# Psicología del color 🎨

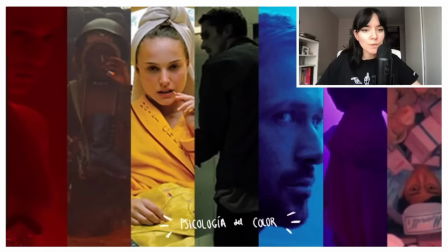0s
¿Cómo estáis? Hoy vamos a dar la segunda parte del primer directo que hice en Amautas, que era el de teoría del color. Y hoy vamos a dar psicología del color. Vamos a hablar de cine, pero esto se adapta a cualquier cosa. Marketing, anuncios, cuadros... Es algo muy básico. Todos sabemos lo que simboliza el rojo, todos sabemos lo que simboliza el azul.
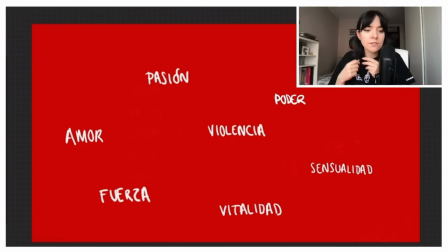18s
Pero bueno, vamos a entrar así un poquito con ejemplos. Por ejemplo, el rojo yo creo que es el color que más se usa en absolutamente todo. Y quizá lo tenemos más ubicado, pero luego quizá naranja, amarillo, lo tenemos un poco más. Que sí que igual tiene alguna connotación extra, ¿no? Que no nos habíamos dado cuenta. ¿Cuál es vuestro color favorito?
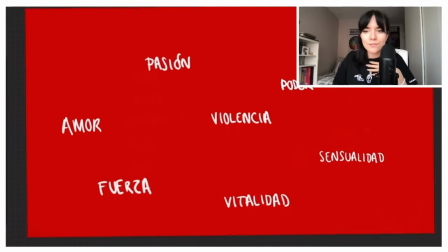34s
Es verdad, idlo comentando en el chat.
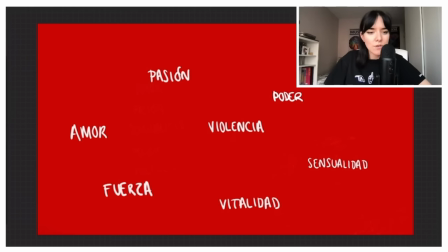36s
El rojo, por un lado, tenemos lo que es el amor, la pasión, la fuerza, lo que llevamos dentro, lo que nos da todo, ¿no?
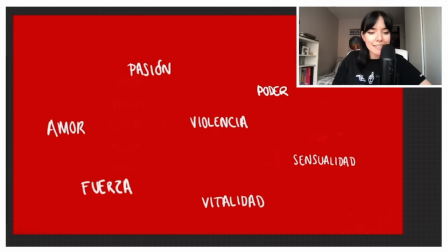43s
También simboliza la violencia, sigue siendo el color de la sangre, entonces, bueno, esto más o menos yo creo que ya lo sabemos.
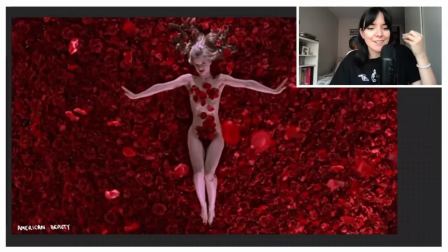49s
Es que es la escena más clara del color rojo en el cine, ¿no? Que la usan, pues eso, sensualidad, amor...
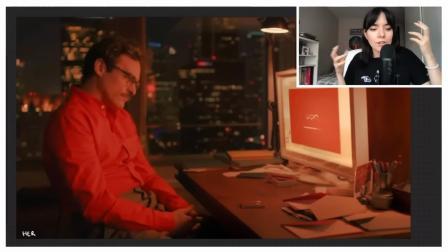56s
Este es muy interesante, la peli de Her. ¿Qué pasa? Que la tecnología en el cine siempre se suele presentar más fría, ¿no? Igual verdosa, azul, incluso blanco, en plan puro futurista, ¿no? Pero en esta película es súper interesante, es una historia de amor.
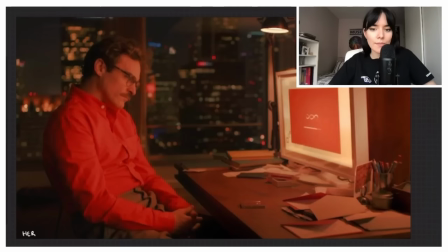70s
Todo lo que está relacionado con la voz de este ordenador lo ponen de color rojo. Entonces hay detalles rojos por todas partes. Esta misma escena, si la tintamos de azul, un drama total. Es que cambia la película, pero entera. pero entera.
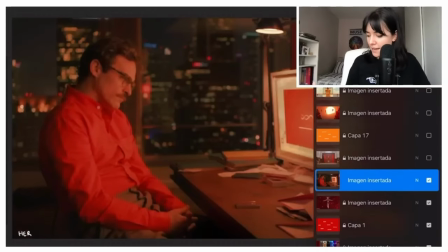82s
En la contraparte de sensualidad, amor y tal, pues tenemos la de la violencia,
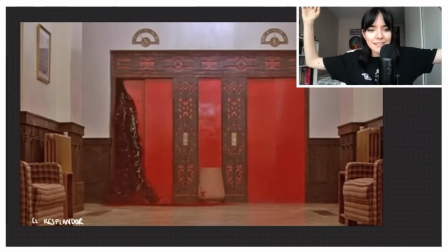88s
la de la sangre, el tsunami de sangre que tinta toda la habitación. Es muy interesante también cómo han pintado la puerta.
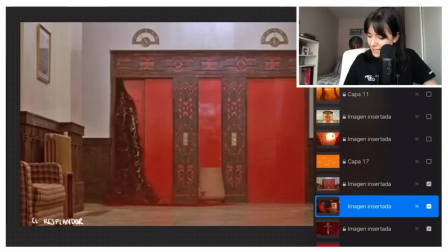96s
Mini spoiler de todo lo que hay detrás. Vamos con el naranja. Yo es el color que menos ubicado tengo.
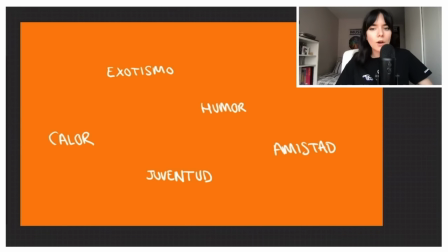101s
La connotación es de juventud, amistad, diversión, los atardeceres, los amaneceres, Es todo muy naranjita, un color muy cálido, muy bonito. Pero a mí, sinceramente, no me transmite como felicidad. En la cultura de Occidente vemos el naranja como un color exótico.
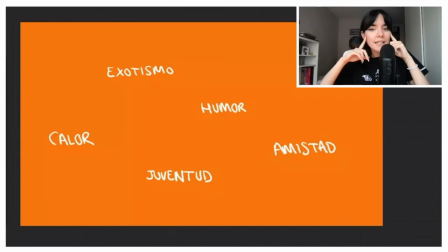119s
Quizá en Oriente, la verdad es que no lo sé, usan la psicología del color de otra manera. Porque esto también tiene mucha carga cultural. Entonces, bueno, al menos para Occidente el naranja nos resulta un color muy exótico.
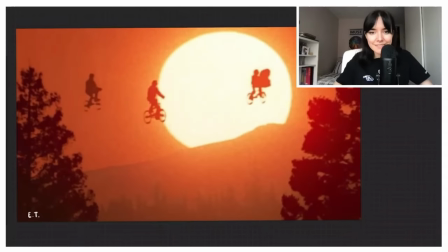130s
Esta escena súper famosa de té me parece muy fuerte que sea tan naranja porque es justo lo que hemos dicho, ¿no?
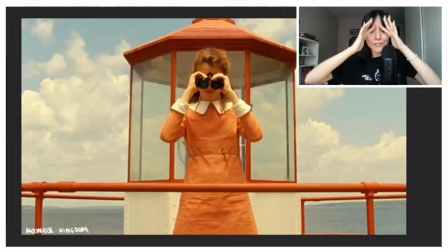136s
Juventud, diversión, amistad Que en esta presentación He puesto varias veces a Wes Anderson Que es un director Se preocupa muchísimo por los colores Y a mí me gusta muchísimo por eso Y los usa súper bien Normalmente muy pastelito, muy bien cuidados Pero de verdad súper pensados siempre Un color así divertido, majo,
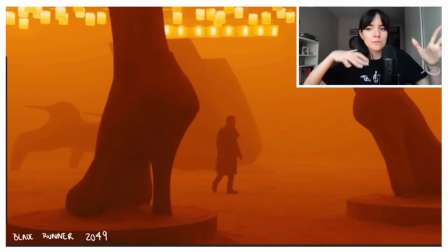154s
amistad Los colegas Pero por otro lado tenemos esos mundos misteriosos Un nuevo mundo,
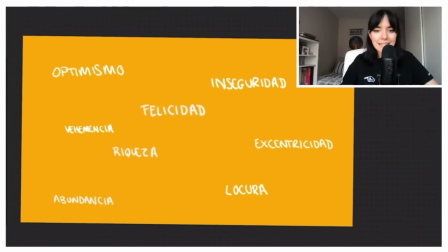160s
una cosa nueva que explorar El amarillo tiene bastantes contradicciones también en general un poco todos,
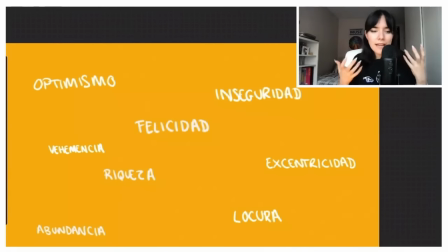167s
optimismo felicidad, riqueza y abundancia, también porque es el color dorado, el del oro sería excentricidad, locura esto es muy importante, también Wes Anderson la usa un montón, luego por otra parte también se asocia a la inseguridad,
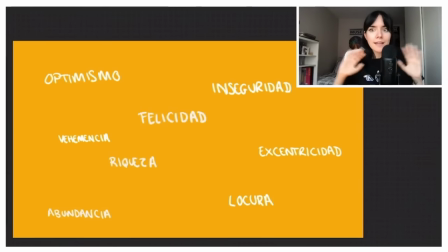183s
muchas veces es de peligro alerta, entonces claro es súper contradictorio, pero la cosa es que cada director pues lo utiliza a su gusto,
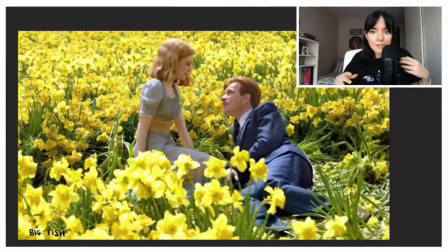191s
Big Fish de Tim Burton, claro es la película más fuera de Tim Burton que tiene Tim Burton pero es muy guay precisamente eso por el uso del color,
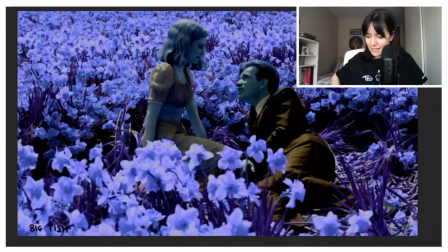199s
una escena feliz una escena de un momento bueno imaginaos que es de noche a que de pronto es una escena súper triste
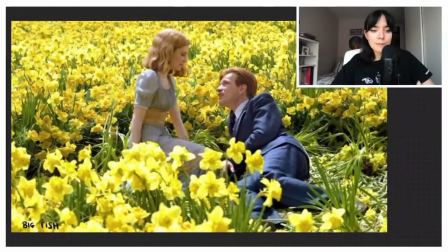205s
y si os acordáis del directo de teoría del color que hablamos de los complementarios debería haber puesto la rueda cromática en esta presentación bueno,
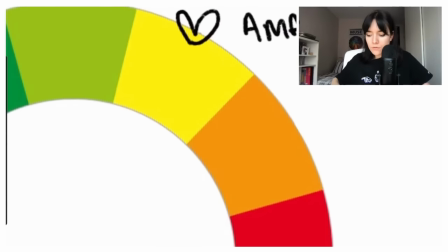213s
la tengo aquí que los colores complementarios del amarillo son los azulados en
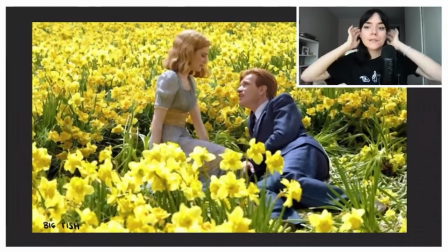217s
el campo de flores amarillas pues los frutamisas van los dos de azul ¿cómo es esto?
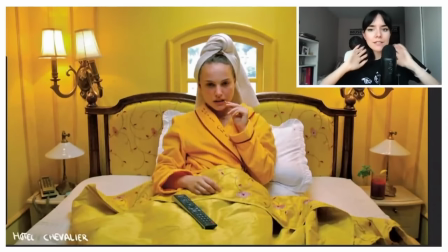222s
Muy visual, muy loca, ¿no? Sin embargo, la protagonista tiene cara de estar súper aburrida. Pero al ser todo amarillo, te da una vibra totalmente diferente, entonces juegan con eso todo el rato. Pues eso, un color loco, un color alegre, pero tenemos la otra parte.
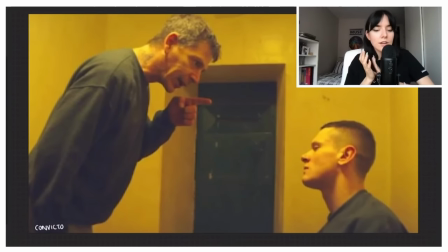236s
Es una película de una cárcel, se llama Convicto, no la he visto. Las celdas son amarillas, vemencia, peligro, alerta...
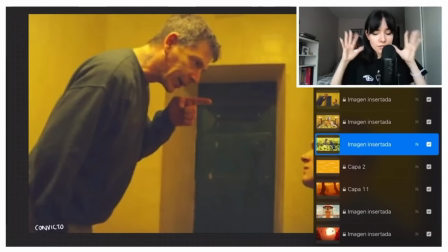243s
Es bastante contradictorio, es un poco loco el amarillo... El verde también tiene dos partes.
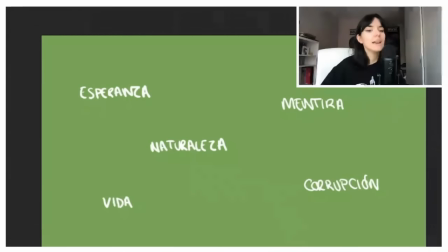248s
Por un lado tenemos eso, la esperanza, la vida, el color de los árboles, de la naturaleza, de los bosques. Pero sí que es verdad que para simbolizar vitalidad en el cine no siempre usan el verde.
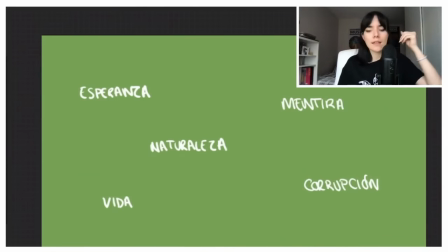260s
Si en la película tienes muchísimas plantas, pues mira, igual sí. Pero iluminación verde como tal puede simbolizar eso, corrupción, mentiras. Es el color de los billetes de dólar. Por eso todos los villanos de animación son siempre o morados, un poco por el misterio y la fantasía, o verdes.
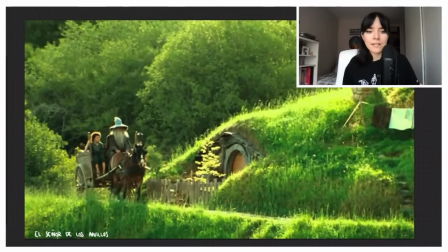278s
Evidentemente, cuando tenemos naturaleza, aquí en El Señor de los Anillos es súper obvio, la comarca tiene muchísima vida.
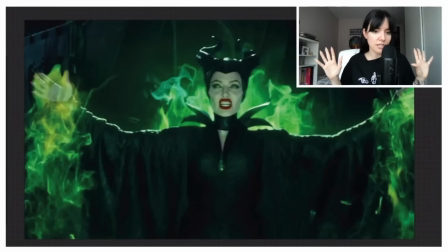285s
Luego puede haber cosas muy chungas.
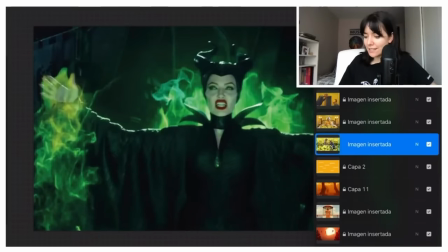287s
Muchos villanos en el chat, Scar, Loki, efectivamente, bueno, Scar evidentemente tenía que ponerlo porque es el rey del verde.
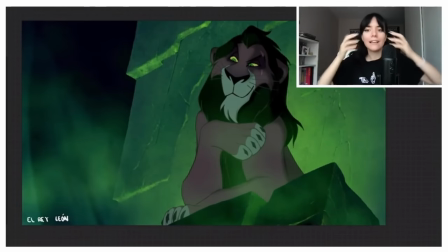294s
El rojo sería mucho más violento. El verde es mucho más... Ojo con este personaje, ¿no?
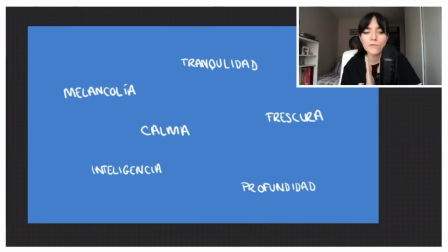300s
Es que todos tienen contradicciones, la verdad. El azul. Es el color más profundo. lo achacamos siempre a los sentimientos normalmente melancolía, tristeza pero también calma y tranquilidad es el color del mar, por supuesto del cielo, son cosas que por lo que sea nos tranquilizan,
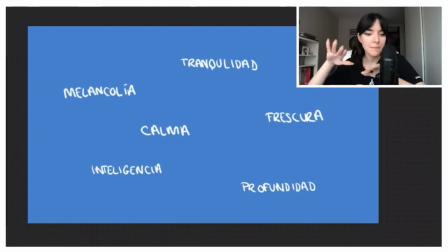315s
claro el azul más oscuro, es que claro depende de qué azul se usa siempre en las películas de miedo porque también eso es un color muy profundo muy misterioso,
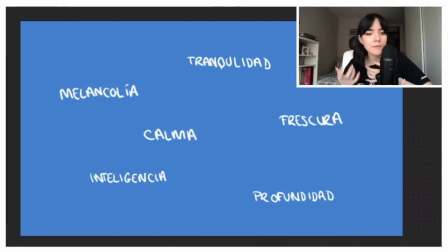323s
muy de sentimientos normalmente tristes o así inteligencia, sabiduría muchas veces increíble esta escena de verdad es muy importante,
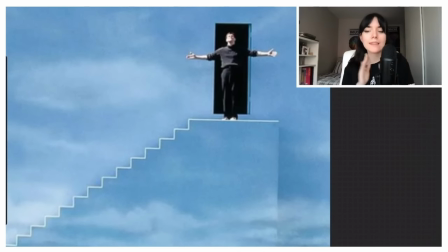331s
justo le tapo y esta escena es muy importante Yo no voy a hacer ningún spoiler, es como de calma, todo está bien, por fin. Esta escena cambia totalmente y es un golpe súper repentino de un azul bastante agradable.
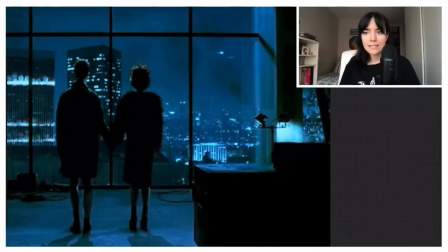343s
Es un azul pastel, es un azul Toy Story, ¿no? La escena más famosa del cine del Club de la Lucha.
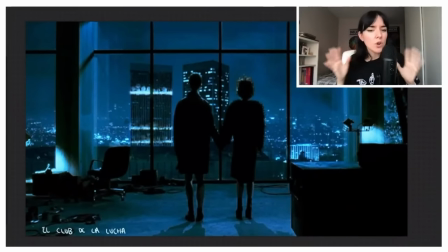349s
Personajes totalmente rotos, melancolía, bastante tristeza ahí en estos personajes. Entonces, a pesar de que estén de la mano, no parece un momento feliz. Mirad incluso el verde, lo veo un poco alienígena, un poco...
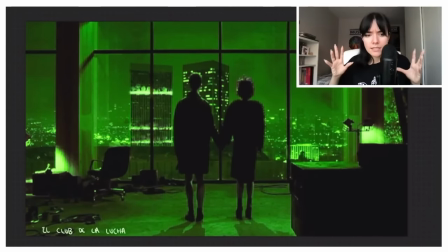363s
Aquí está pasando algo malo también, pero no es triste. Es malo, pero no es triste. Me gusta mucho el personaje de Elsa, a pesar de que no soy muy fan de las películas de Frozen.
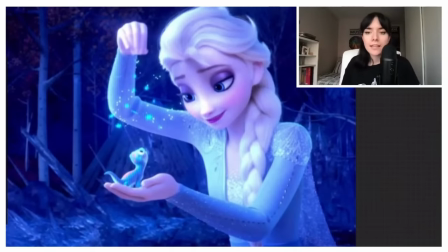372s
Es un personaje muy calmado, muy tranquilo. El personaje de Elsa es complicado.
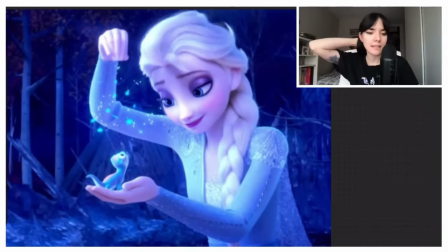377s
Entonces, de nuevo, el azul es un color bastante profundo, bastante de los sentimientos. Pero en general Frozen los usan súper bien también los colores.
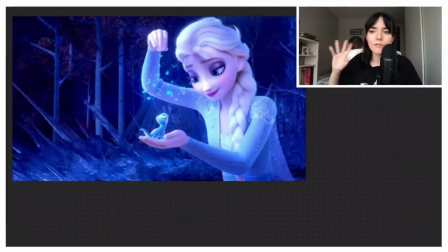384s
Siempre van a ser de fantasía. Pero también con el toquecito azul de tragedia, los sentimientos.
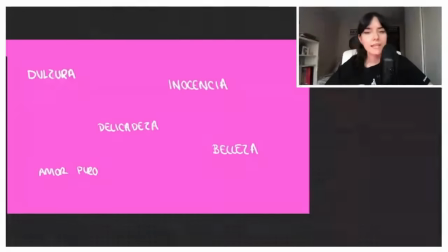390s
El rosita la verdad que no suele haber contradicciones, se le asocia muchísimo a la dulzura, la inocencia, delicadeza y como curiosidad ahora el rosa está más asociado a que sea un color femenino, pero en la historia de muchos países era el color de los hombres.
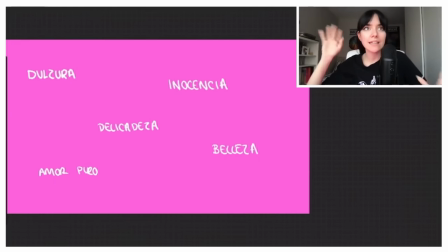407s
En plan, muchos hombres vestían de rosa y no me acuerdo en qué momento esto cambió.
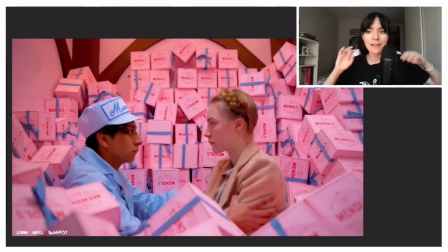412s
Gran Hotel Budapest es una película que casi todo es rosa, porque el hotel es rosa. Son personajes muy majos, son personajes muy tiernos, son personajes inocentes. Entonces, pues elegimos el Rosita.
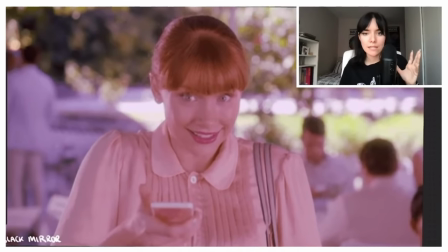423s
Luego aquí tenemos una contradicción muy grande. Esto no es una película, es una serie Black Mirror. Es el capítulo de las redes sociales, el de Instagram, ¿no?
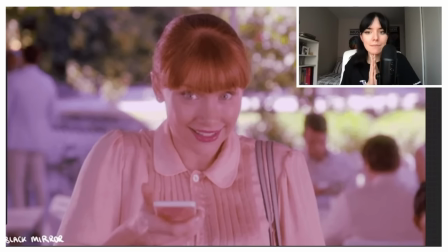430s
Con lo cruda que es la serie de Black Mirror, este capítulo es todo en tonos pastelitos. Que todo está perfecto, ¿no? Al principio, pues eso, incluso inocencia. La protagonista siempre va de pastelito, de rosita. Pero es todo falso. Hay una escena al final, que no voy a contar lo que pasa, pero se le va el color totalmente.
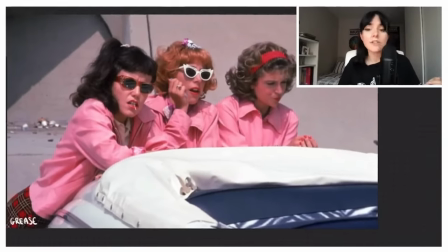446s
Y se queda gris. Y bueno, eso. Un color delicado, inocente. Las chicas de gris, pues van de rosita.
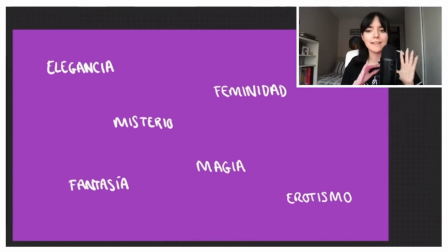452s
A mí me encanta el morado. Le asocia siempre a la fantasía. El misterio, pero bien, ¿no? El misterio mal. Tenemos más azul oscuro, ¿no? Más, pues eso, peli de miedo, fantasmas. Es más misterio mágico. Cosas etéreas, cosas elegantes, cosas misteriosas, fantasía, magia.
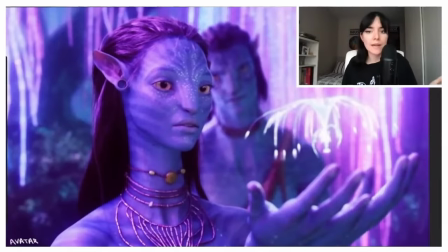470s
Y lo que he traído es pura fantasía. Estos mundos súper mágicos tienen todo el rato estos colores. Y bueno, eso es que es muy obvio, ¿no? Fantasía, morado, siempre.
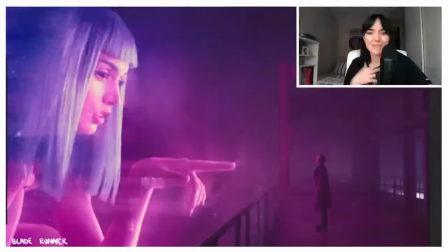480s
De nuevo, Blade Runner es que una presentación de esta sin poner un fotograma de Blade Runner 2049 no se puede.
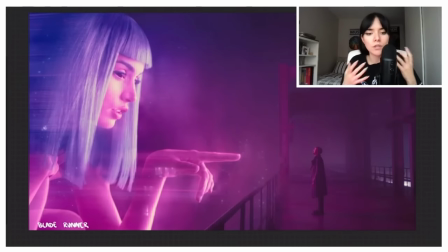486s
También la ambientación en esta escena es sensación de sueño total. Otro ejemplo súper obvio, Guardianes de la Galaxia.
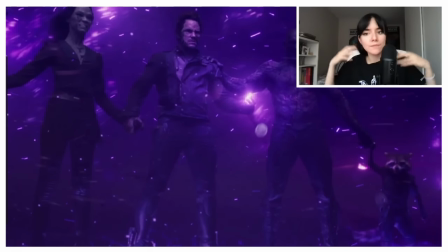492s
Muchos planetas, mucho espacio exterior, nebulosas, ¿no?